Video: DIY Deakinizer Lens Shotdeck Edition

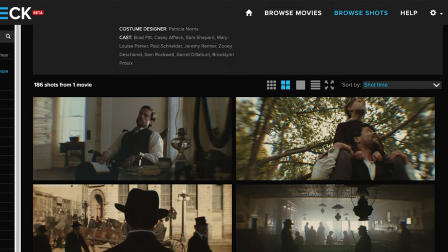(4:09)
They had a couple different sets of lenses on set and they really only use the Deaconizer lenses for nice transitional moments.
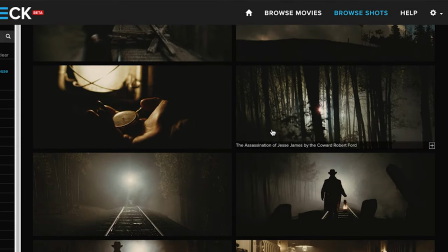(4:15)
And I know what you're wondering, you're like, well Justin why didn't you just choose grabs from shot deck that actually were shot with the Deaconizer lens. Well, again, you know, we're still in shutdown here in California, so I just had to pick shots that I knew I could somewhat hopefully recreate with what I have available to me here at my home right here right now. You know, I don't have access to all my normal cronies that I normally would, right? Or else I would have. And again, I also just been itching and trying to figure out for quite a few months now how to incorporate my DIY Deaconizer lenses in a YouTube video, right? So I'm kind of killing two birds with one stone here. Now to me,
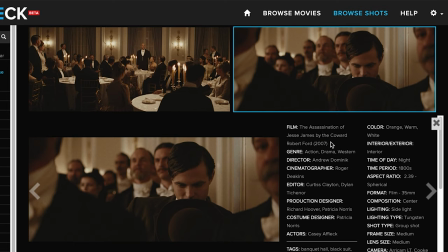(4:46)
the coolest part about Shot Deck is for every shot on the website you can click on it and it instantly reveals tons of awesome technical details about that shot. The location, the aspect ratio, the lighting type, the frame size, the composition, even the camera and lenses that was used on the film.
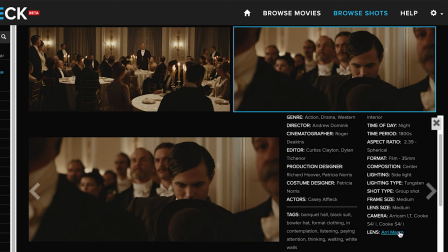(5:04)
It's a huge learning tool and this all comes in handy for recreating our shots for the hashtag Shots in Isolation competition.
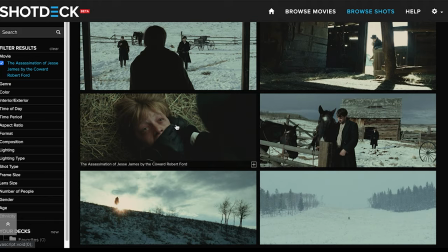(5:11)
So let's dive in right away. Shot one here I'm just calling the Farm Stable shot. So what we can do we can click on this picture and instantly we can find out two very important things.
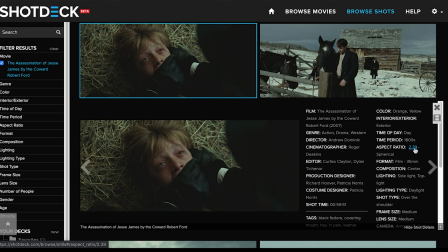(5:20)
One we find out that the aspect ratio of the assassination of Jesse James is 239 so that's very good to know for these recreations and also we can see what kind of lighting it was meaning this is daylight balance this tells us and also it's good to know that this is a sidelight top light. So this is all great stuff to know right off the bat for our recreations but then what I like to do I like to
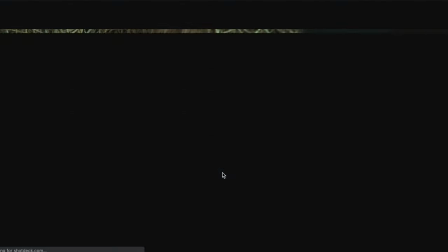(5:40)
click the image and you can open up a high-res version of it and I like to kind of analyze the photos myself. I like to figure out where they put the key light on set and one of the easiest way to do this is just to zoom in on the eyeballs and right here you can see that it is actually parked
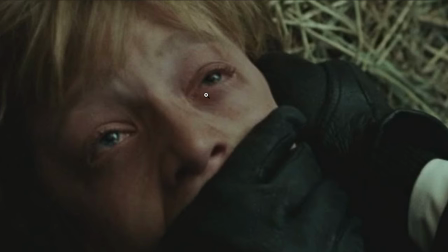(5:55)
upstage frame right right so that is good to know right away. Now another cool thing that I like to do with these images I like to take the high-res photo and drop it into DaVinci Resolve and I
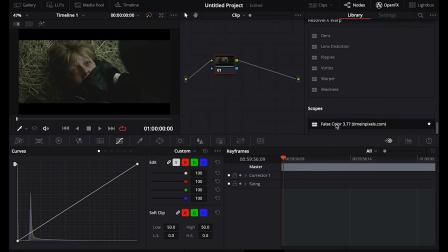(6:05)
have this time in pixels false color plug-in that I drop on the node and we can instantly see what's going on with the contrast levels. Now Mr. Deakins is literally the man when it comes to massaging light levels and color, so there's literally no way we can actually recreate these images, not in my opinion anyways, but you know just the very fact that I'm using my poor man's Deaconizer lenses for all these shots that they didn't use the Deaconizer lens on, you know right away that we're not exactly going for 100% accuracy here.
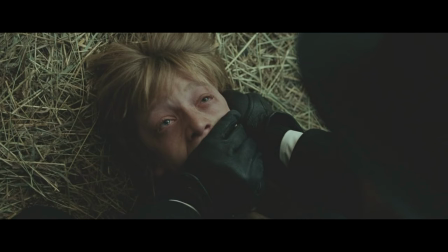(6:33)
So let's look at the production value of this photo. I mean right away they have this wonderful texture of all this straw. Now I live in LA and there's Not a whole lot of straw readily available, especially during a shutdown. You know, we live in the concrete jungle here. But then Mary Ann reminded me that we had this old bamboo privacy fence that we tore down off of our back porch.
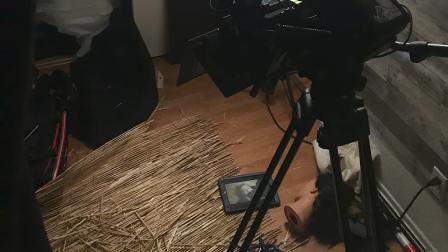(6:51)
And so we took some scissors to it and started chopping it up. So this isn't quite the same, but it still added a little bit of that texture and everything.
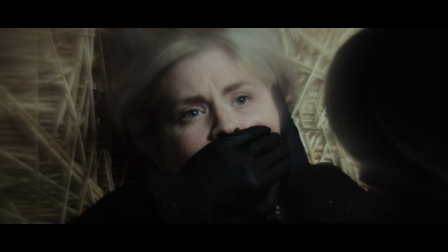(6:57)
And the vignetting that is caused by my DIY Deaconizer lens, it's actually helping sell that bamboo as straw a little bit more. For the lighting, I just kept it super simple. I just used my Aputure 120D. It's what I use for all my talking head YouTube stuff. I threw on the mini dome mark 2 on there with the internal reflector with the diffusion and grid on the outside and just to
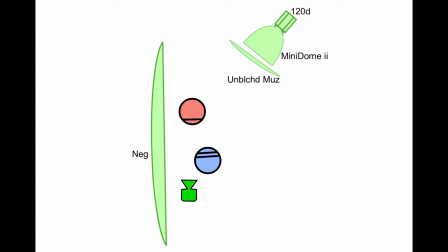(7:19)
soften and bloom it up a little bit more I threw some unbleached muslin over the dome and I also parked a big sheet of duvetyne right off camera left. And as far as the light levels go I just did my best to match the false color on my monitor with the false color from the time and pixel false color plug-in that was on the original shot.
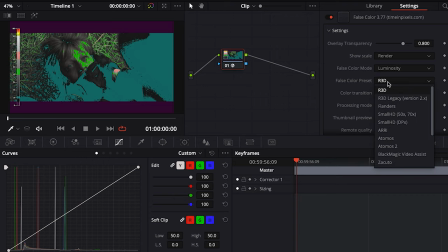(7:39)
And what else is cool about the time and pixels plug-in is that you can actually set it to whatever false color you're used to seeing. So with me, they have the black magic video assist as an option. Honestly, I think the hardest part of this shot was the framing.
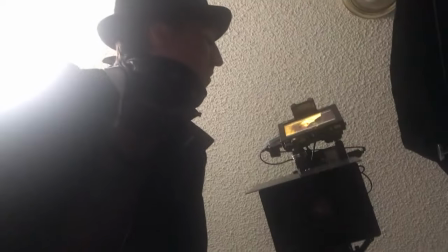(7:53)
So Marianne is laying on the ground and she's looking straight up at the camera.
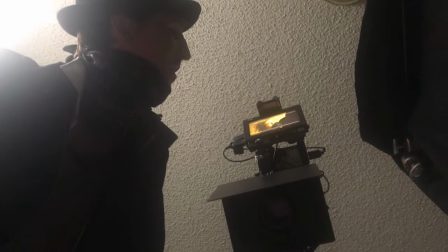(7:57)
So I just flipped the monitor around so she could try to frame herself up going by that because the tripod is jacked up as high as it'll go directly above us,
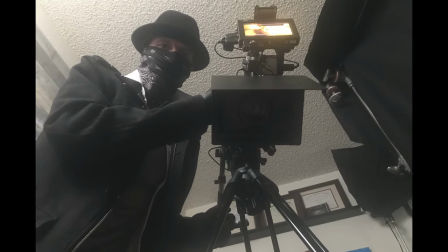(8:05)
and pointed down looking at us. And then I printed out on a big 8x10 piece of paper the original shot, and I gaff taped it to the tripod so she could look at the monitor and then down at the photo and try to line up where the girl was laying.
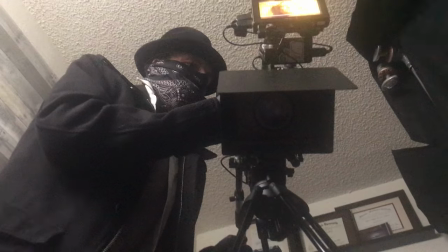(8:16)
And then with me, since I'm looking the other way with my back to camera, because it's essentially a straight up over the shoulder shot of the villain there, and I'm playing the villain, I took the iPad,
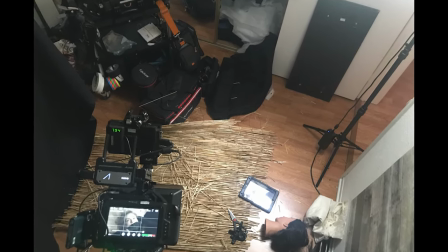(8:25)
threw it on the ground, and was sending the signal via the Axun Cine Eye to the iPad. We kind of did our best trying to line that up, but that was probably to me the most difficult part of this shot.
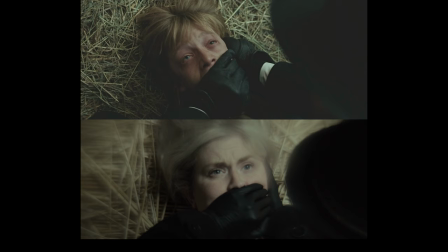(8:34)
Now I shot this on the pocket 4k in black magic raw which made it a lot easier trying to match with the original photo
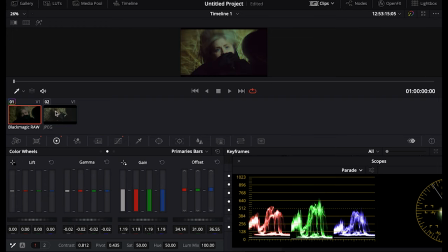(8:40)
and also what I like to do is I put it on the timeline and resolve and then I imported the original photo and put that on the timeline right
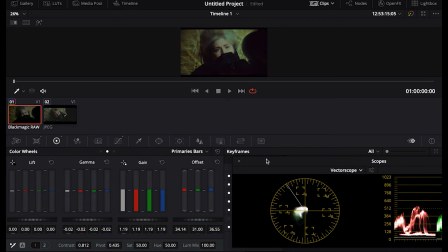(8:47)
next to it so I could keep jumping back and forth and comparing the rgb parade in the vector scope and making sure everything was lining up trying to get it as close as I could. Okay shot two is from the infamous train track scene and this shot was probably the easiest of the three so I learned from shot deck that this was primarily
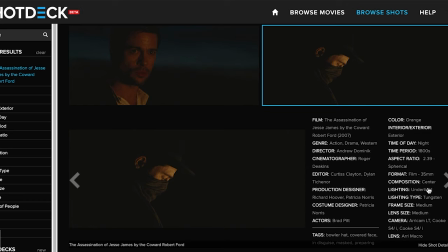(9:02)
an underlight which you can tell if you further analyze it and you know it looks probably like it was candlelight but also from what i know from the bts of this movie i could probably guess that it's actually a gas lamp i don't have access to either of those things so
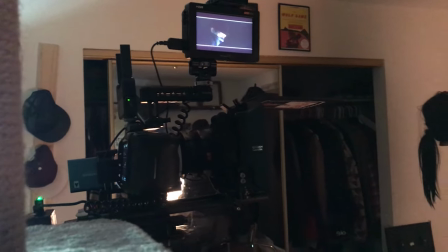(9:15)
again i just used my 120d with the dome still with the diffusion and grid but this time i threw a soft amber gel in there to
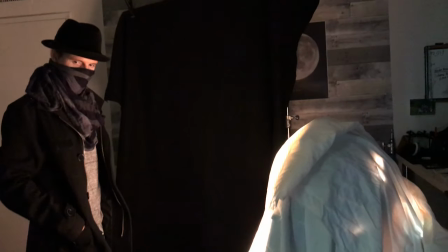(9:22)
help warm it up give it more of that tungsteny feel and then to help it even more i doubled up on the unbleached muslin and draped it over the dome i put that light really really low as it could go,
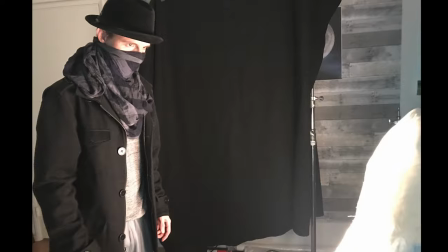(9:31)
dimmed it way way down and then just made a little up light out of it. Then I took my duvetyne from the first setup and just now use it as my big backdrop and here was a case where the
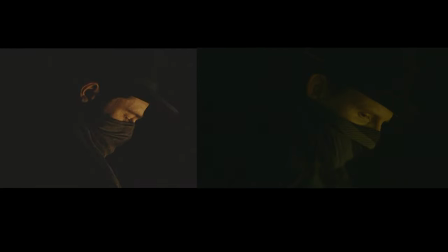(9:40)
my DIY Deaconizer lens really helped sell that it was nighttime because it has so much natural vignetting on its own. Okay now for shot three, definitely the weakest of the three and not anywhere nearly as close. It was definitely a fail on my part. It's what Marianne calls a swing and a miss.
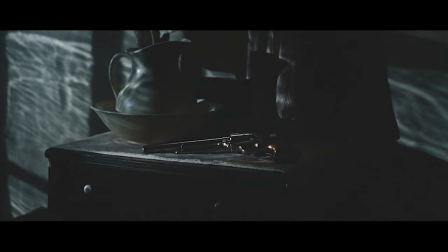(9:54)
Now despite my best efforts, I could not for the life of me get a large enough reflection on the wall as you can see here they have these awesome water reflections on the wall the reality is i just did not have a large enough container to put water in nor the right size mirror to pull this off and as best as i tried marianne just wouldn't allow me to bring a kiddie pool full of water into the living room so i had to kind of go a different route i did for a while a very long while try messing around with a silver bowl full
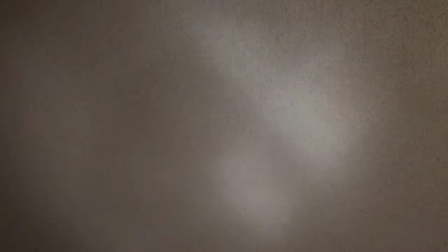(10:24)
of water and put different things in it like broken CDs and balls of tinfoil but at the
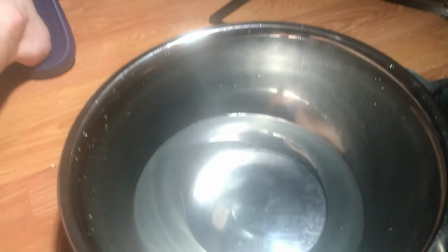(10:29)
end of the day it just wasn't a large enough pool of water to get what I was after. So I just said okay I'm over this and I ended up just taking that 120D I took the mini dome off, threw on the 2x Fresnel,
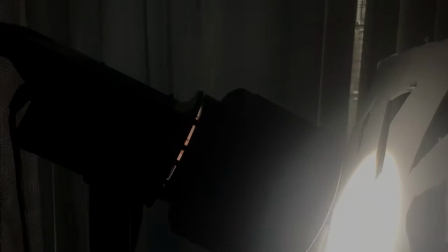(10:41)
and then took one of my homemade Kukuluruses and put it in front of that 2x Fresnel to just kind of get some interesting kind of shapes of
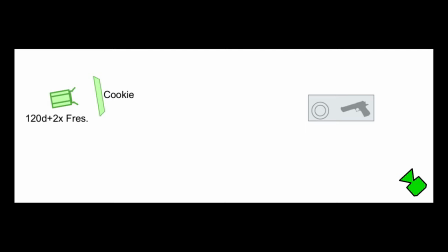(10:48)
light to take the place of the water reflections. But something interesting to take note of here, here is my crazy image.
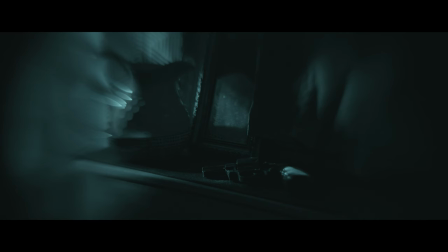(10:54)
Now, like I said, it is not nearly as identical.
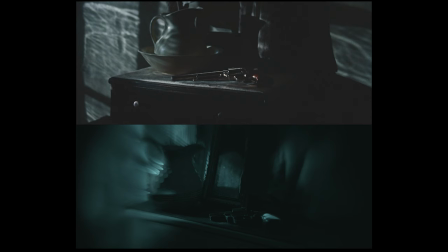(10:56)
It's more of like an ugly step-cousin But I really like what the DIY Deaconizer is doing with the light there.
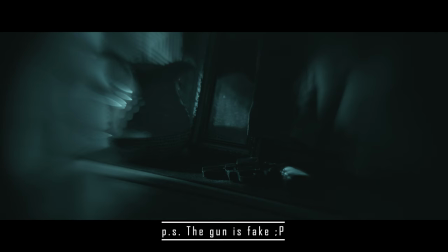(11:04)
It kind of looks a really really wild It almost looks like something out of Minority Report or something. So I still thought it was cool So I still wanted to include it. So there you have it folks Let me know in the comments down below what you think about my DIY poor man's version of the Deaconizer lens And if you need some inspiration, you should check out shotdeck.com Also, if it's before May 18th, you still have time to join the competition, so go on over there to Instagram, follow ShotDeck, follow Laurence Sher, and be sure to leave the hashtag ShotDeckEdition and hashtag ShotsInIsolation. Hey, if you're a fan of the channel and like the support, there's a couple different ways you can do that. The first and easiest way is to just hit that subscribe button and be sure to hit the bell so you get the latest videos as soon as they're dropped.
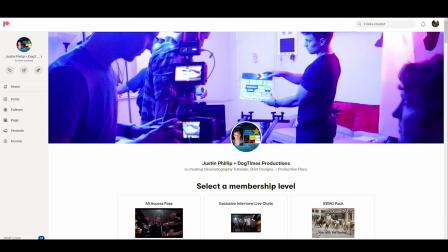(11:44)
But if you want to go above and beyond that and be a part of a daily filmmaking conversation, then I invite you to join the Dogtimes community over on Patreon.
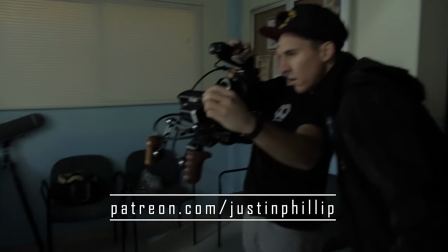(11:52)
That is where, once a week, I release an exclusive members-only video breaking down projects,
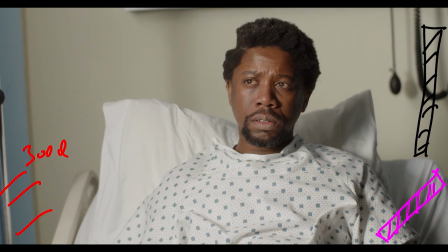(11:58)
talking gear, and sharing real-world experiences as a DIY indie filmmaker in Los Angeles.
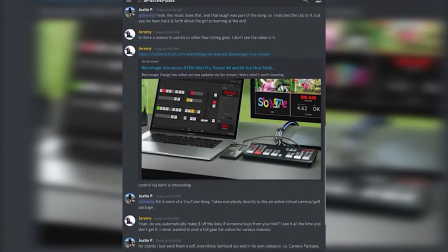(12:04)
But my favorite part about the Patreon is the conversations happening over on Discord. That is where you will be connected with like-minded filmmakers and have instant access to learning
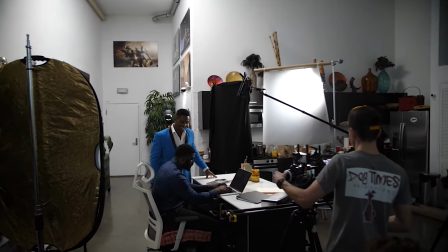(12:13)
ways to improve your own skills so you feel more confident about working on set as a professional. So welcome to the Dogtimes community and I'll chat with you soon.